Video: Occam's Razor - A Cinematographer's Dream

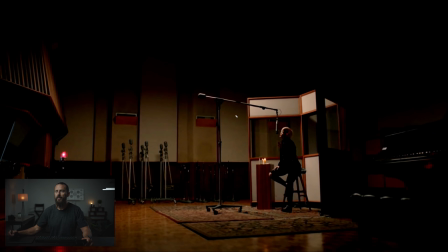4:09 You know, not obstructing the person's face, obviously. You want to keep that away, because that's where all the focus is. And then the placement of the top light and the action inside the top light, again,
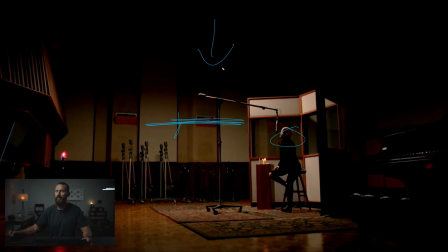4:22 you want the majority of it between the talent and the back wall, right? That's where you want to place the top light, because that's when you get this little wrap around. See that little wrap around in the highlights there that just wraps around this thing, where this side of the pole is completely dark, and this side is just getting a little bit lit up so it creates that edge.
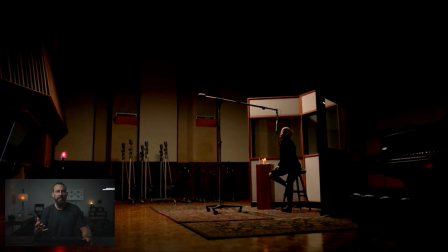4:40 So, now that we know that we can get this in the wide, this is, well, we can get this in the wide, this is what looks good, well, this is going to be our spot. And then we've created the line that we're going to be able to shoot down this entire time. As long as we don't go on this side of her feet here, everything is going to look good here.
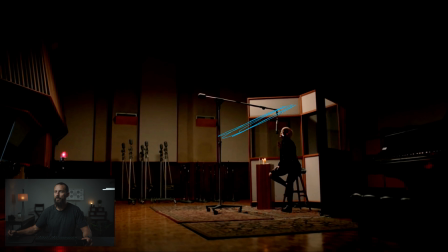4:59 As we move in, we might want to soften this light because we're just going to get closer. We might want to bring in a little neg. Maybe we'll put in a little tiny backlight back here just to add a little hint if we go in for closer stuff. but really the bones is there, which is why when you go in on the schedule, when you're going to talk to the first AD, you talk to the director, how are we going to run the day? What do we want to do first?
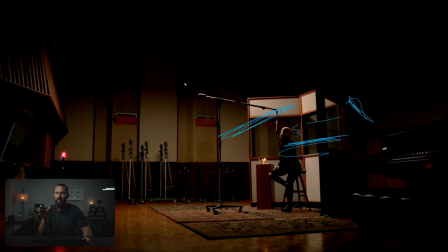5:17 Do you want to start with the wides and go close? Do you want to start with the close then go wide? You come in and say, this initial setup is going to take the longest, right? This is the part where you got to get people in early so that you can set this big rig, you can attach it to the ceiling, however you're going to do that, however you're going to suspend this lighting rig,
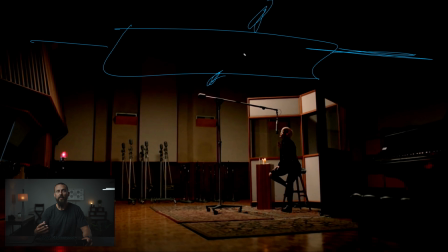5:33 you need to come up with that solution and that's going to take the longest. As soon as you do that though, you get on a roll, which is what directors like, everybody in production likes. You're not stopping every single time you're doing these setup changes. You don't have to stop and do a complete relight. It's like, no, we're going to take a good chunk in the morning and go for it, preset everything.
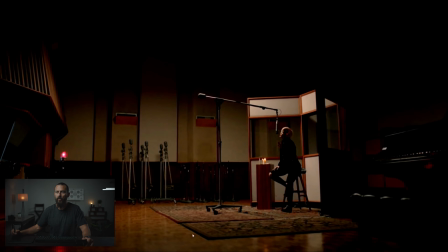5:51 And then once we start rolling, as we go from this shot, you know, shot one on the boards, as we go to shot two, which is going to be this one, what do we,
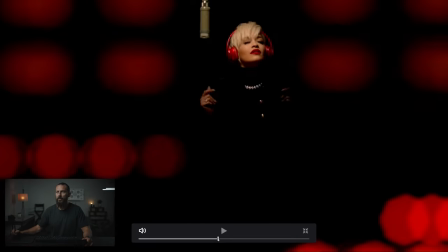5:59 we're not, we're not changing anything. We set up the dolly track and we're good. Or this looks like a walking shot, We just change the lens and we're good, right?
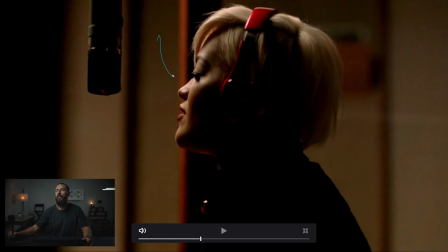6:07 Because now, same thing. We've got little cool elements here. We've got nice shadow, right, shooting into the shadow. It comes a little bit on this side. I mean, you can feel the main light, though, is over here, which gives us that nice little edge shooting into the highlight, or shooting into the shadow, sorry.
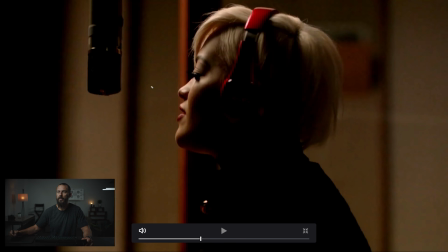6:23 Then you've got the room tone back there. That's room tone, which is just being lit, in this case, probably from above, that same lamp. But if you didn't have that or you wanted more room tone, you could add something off to the side. The secret to adding the room tone off to the side, though, is if you are going to add room tone,
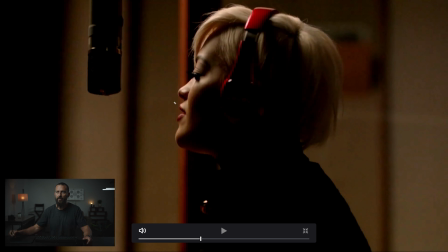6:40 you just need to make it as directionless as possible because you don't want to feel multiple shadows back here if you're going to try and fill in from the sides, right? You want it to just feel like you've knocked all the direction out of the light, so it just, like, falls on the background rather than smushing the light at the background.
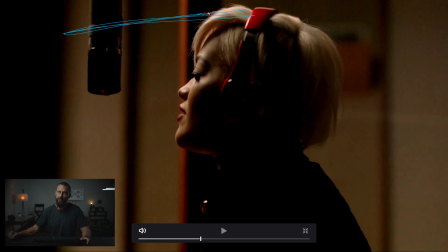6:58 But here, you know, if you wanted this softer, you just put a piece of diffusion up there. The tricky part is the softer you go, the more it's going to spread, which means the more you lose contrast. So as you soften, you really got to add that neg fill to be able to keep the interest there.
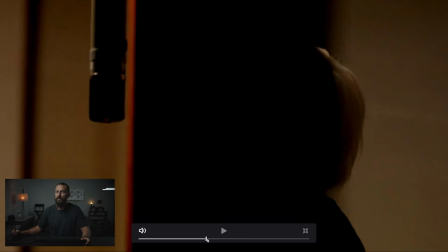7:16 Okay, and then as we walk, you know, just a framing thing, we've got this little element in the foreground, right, which just makes it feel much more real.
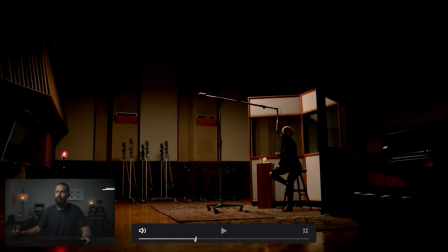7:22 If you're just there openly, it's not near as nice as that. If we go to, where's our opening shots here?
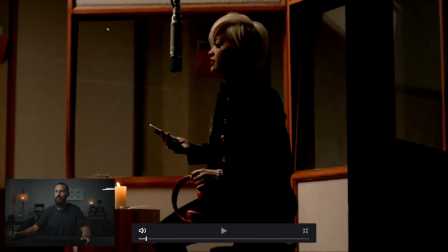7:29 So same thing, right? This is an easy shot. This requires no difference. In fact, you could probably be shooting this at the same time you're shooting the wide shot, depending on the length of lens and the size of the space that you can get into.
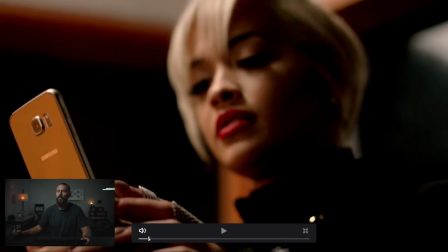7:38 There's no change here in lighting at all. We go from that to this. OK, well, now there is a bit of a change, right?
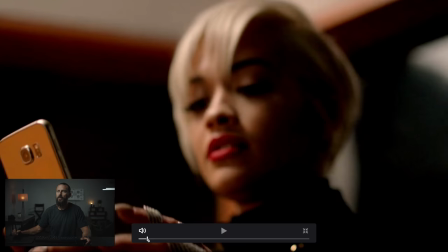7:43 You can feel the exposure difference on the face. We go from that level to this. OK, so now we've tried to make it a little bit prettier, the lighting.
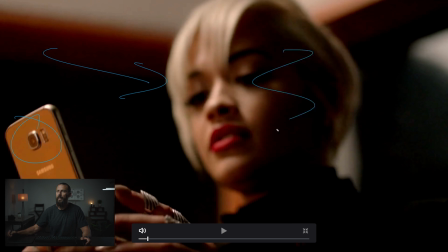7:53 Focus still on here. Light coming this way. Shadow. Nice little reflection back here. And we are shooting, you know, I keep saying the same stuff, we're shooting into the L of this room, right?
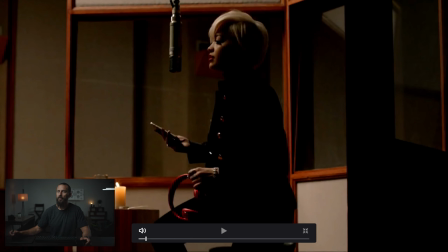8:04 We're shooting into this to create depth in the close-up. That's what we're looking for. Little cues and little hints in the background.
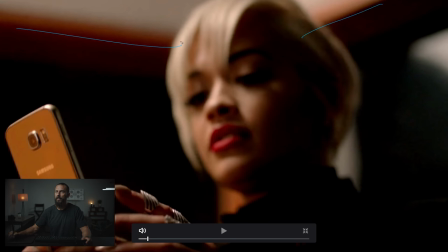8:10 These two lines, this is what makes it interesting. Even though they're just slightly there, even though it's super soft.
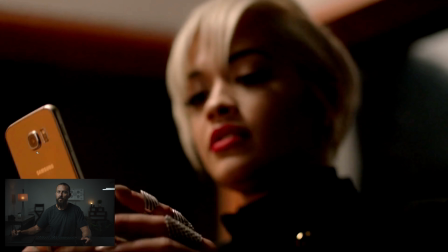8:17 Nice little golden hint in the back of the Samsung there. And then you can see over the fingers, over the fingers. If we were going to come around, we're in the perfect spot with the light. You don't have to change anything, you just soften it off.
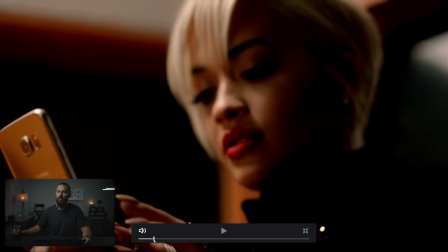8:29 From there, we never, whoop, getting a little bit wobbly on the old phone usage there.
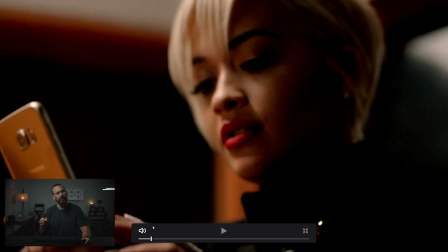8:36 That's where you look over after you're done operating the shot, you look over to the first AC and they're just like shaking their head.
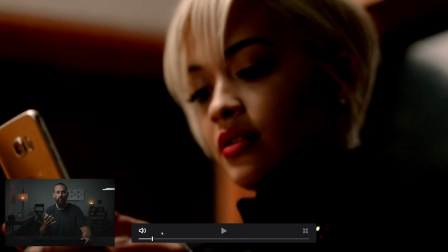8:46 Then at lunch they say, man, what is with her? Why won't you just hold the phone still? And then you say, yeah, that's your problem.
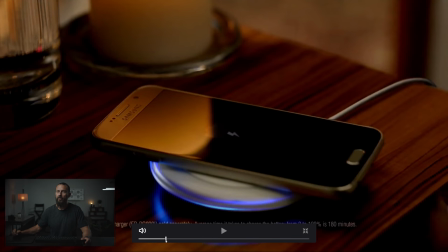8:53 Okay, from there we go to the, well, this is the product shot,
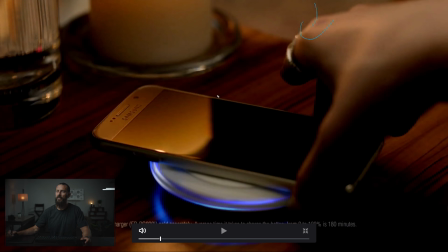8:57 right? product shot this is the classic credit card shot just redone make sure you cannot see the frame the diffusion frame in the actual product at this level though if you can see it they just vfx it out but you're just going to put the diffusion just back there point of interest is this table add another little element things in the background here nice glow little
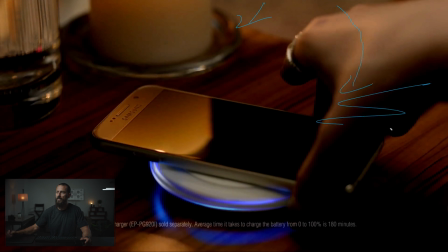9:16 edge from up above and then just wrap this light around and then you set this level of darkness based on how close you bring the neg because the neg is over here right you bring it closer this gets darker you push it further away this this transition just gets bigger and
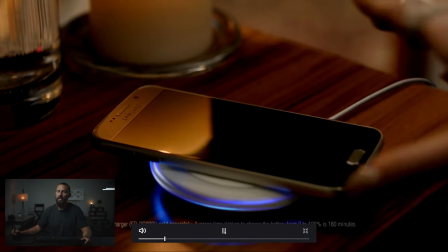9:32 bigger and bigger and then however big you want it that's how big you set it okay from there we go back to that shot we've already looked at this
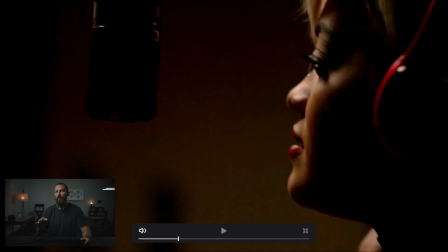9:40 one again close up haven't changed anything so that's what is that four five different shots inside this little tiny space that
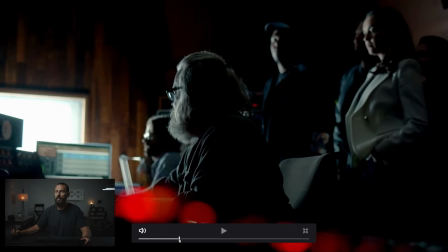9:47 we got all from the wide nothing really changed then we come to where's that shot of them getting ready? This is the first shot of the control room. Okay, let's keep it dark.
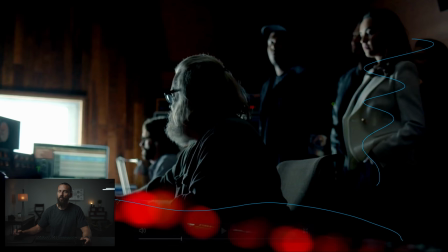9:58 Let's have this little foreground element with different red colors, and then we're going to shine a light through here, keep it interesting, and that is going to be edge on this. Edge, edge, edge, dark, dark, if we come out to the scopes.
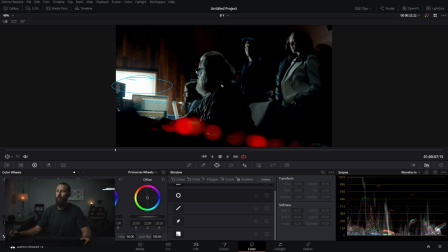10:16 Okay, so we're blowing out this window over here. We don't care about that thing. everything else, look at the meat of it, is all down in here. Just little tiny highs, right? These little tiny peaks is what you're looking for, because that's the interesting stuff as we come across the image. You got edge, edge, little tiny hint of light back there, just to, again,
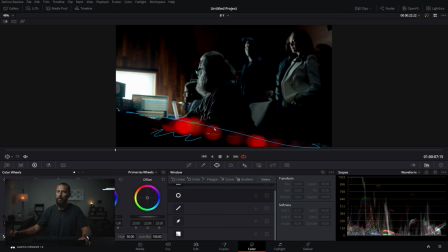10:36 light dark, light dark, light dark, and then this thing is just compositionally quite nice, and then you can see the back of the room is over there, so that's the wall, right? Again, just creating as much depth as you possibly can.
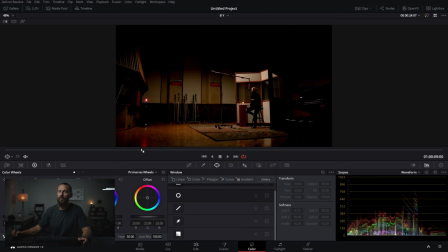10:47 Okay, let's go to, I think there's one more in here where that one goes to, oh, this one.
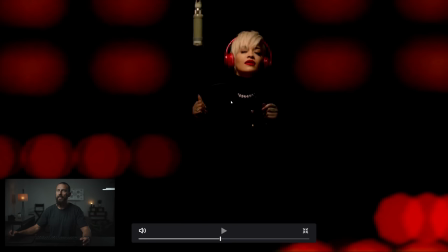10:54 So, again, just ideas to create depth. So, we're still on the shadow side, right? Still shadow over here. But now we're using our little Star Wars red and black,
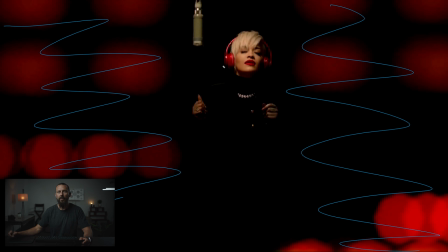11:09 whatever that is, recording things, recording buttons and whatnot as our little frame, right?
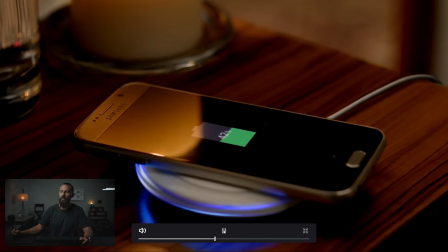11:16 This is much like shooting through a door. Anytime you can find things to shoot through, it's going to create depth, which is good.
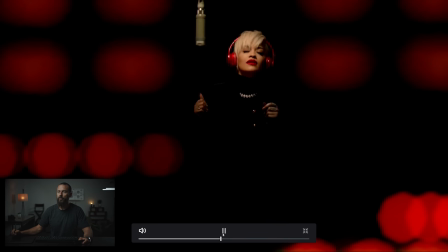11:22 And then the world's longest focus rack, right? Plus a little wobble.
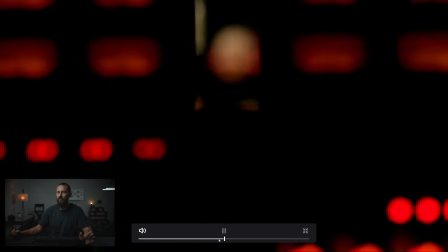11:25 That actually looks like it's been pulled off of the barrel of the camera.
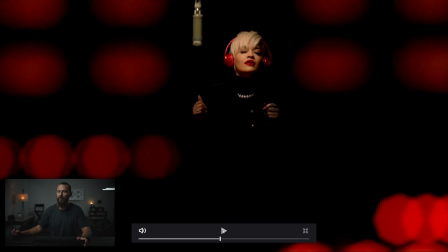11:31 You know, you get like... That looks like DP operator focus pull. And it takes a little bit of time to get there too.
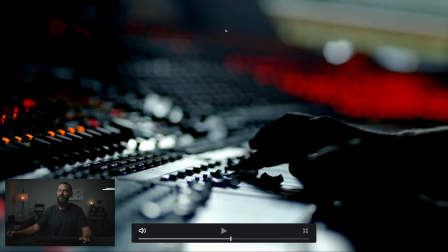11:39 And then we go to the hands. Again, you want to create mood. One light over here. Shine it this way.
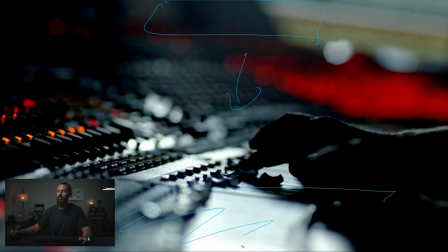11:44 Neg all behind the camera. Neg, neg, neg. Dark, dark, dark.
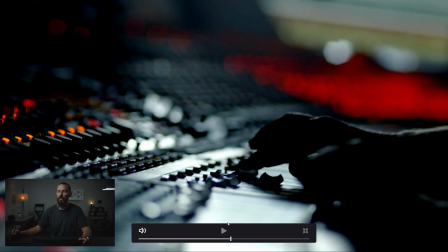11:49 Little hand. Reflective surface equals go. You're welcome. Shoot this commercial.
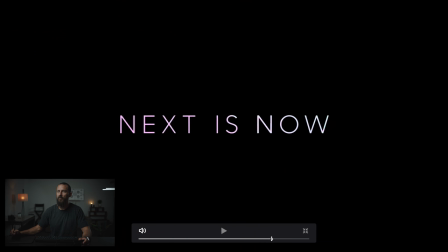11:55 Nice smile. And is that it? Pull the thing. And that's it. I mean, that's the whole ad.